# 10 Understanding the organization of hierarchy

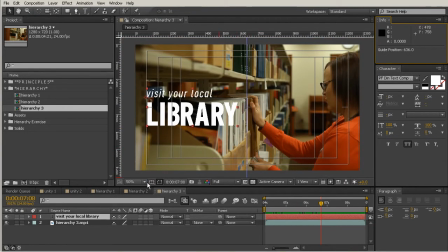(12:11)
So if I turn off that title action safe, let's just take a look at the optical spacing of the margins here on the left and right of our bit of text.
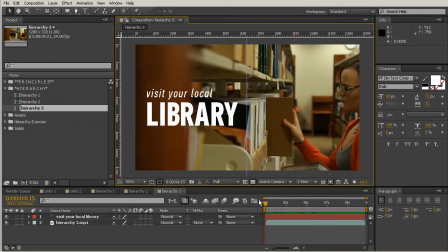(12:22)
And this really appears that we have pretty much pushed the limits with the size of text that we've created. So if we'd started out with our text maybe looking something like this,
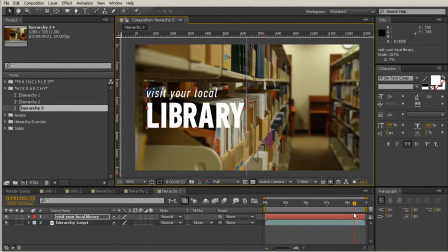(12:33)
this gets a little too close to the focal point. So you would want to scale that down so that the margin on the right side matches this kind of predetermined margin that you see there on the left.
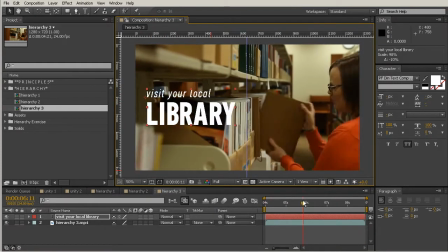(12:49)
So I scrub through that, and it never feels like too much tension is created
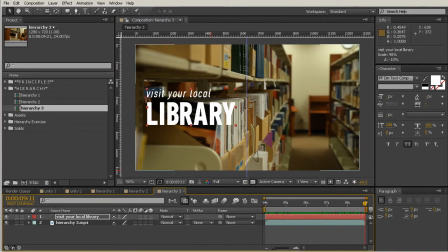(12:54)
between what she's holding and using here right in the middle and our bit of text. So we don't have really a conflict there. So as you can see, this has a lot to do with proximity, what we talked about in our earlier lessons.
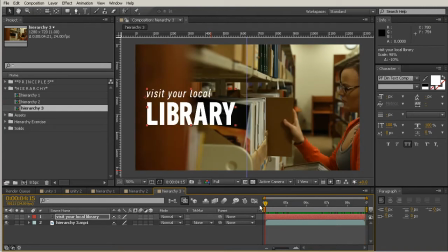(13:08)
And it also has to do with contrast. So you see that I automatically chose kind of this white color here, and that's just because this shot here on the left side feels a little bit dark. So I know that white text is going to be readable on this type of a background.
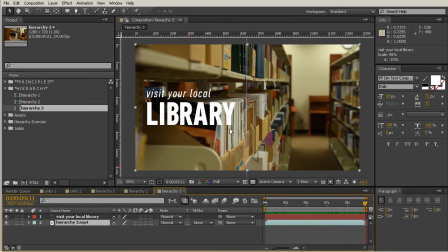(13:27)
Even when it moves in front of some of these lighter books, that stark white still feels very readable in comparison. So there's a lot of elements that you have to keep in mind. If I had used a lighter color text,
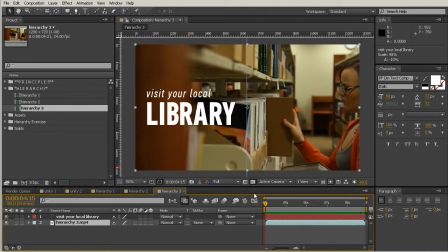(13:39)
that would make this less important and therefore kind of convolute that hierarchy that I'm trying to establish between my image and my text. So in this lesson, we learned that hierarchy is important for organizing the information that we want our readers to understand in a specific order.
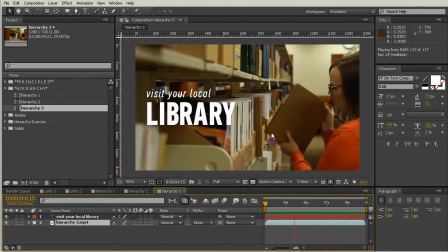(13:56)
We also learned that motion design allows us to emphasize hierarchy by having the flexibility
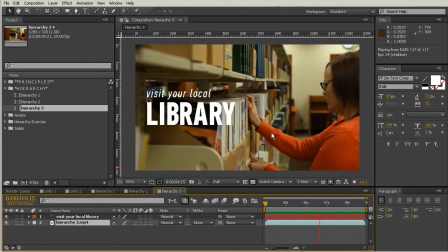(14:02)
in our design to move our elements into positions and sizes that give a sense of lesser or greater importance.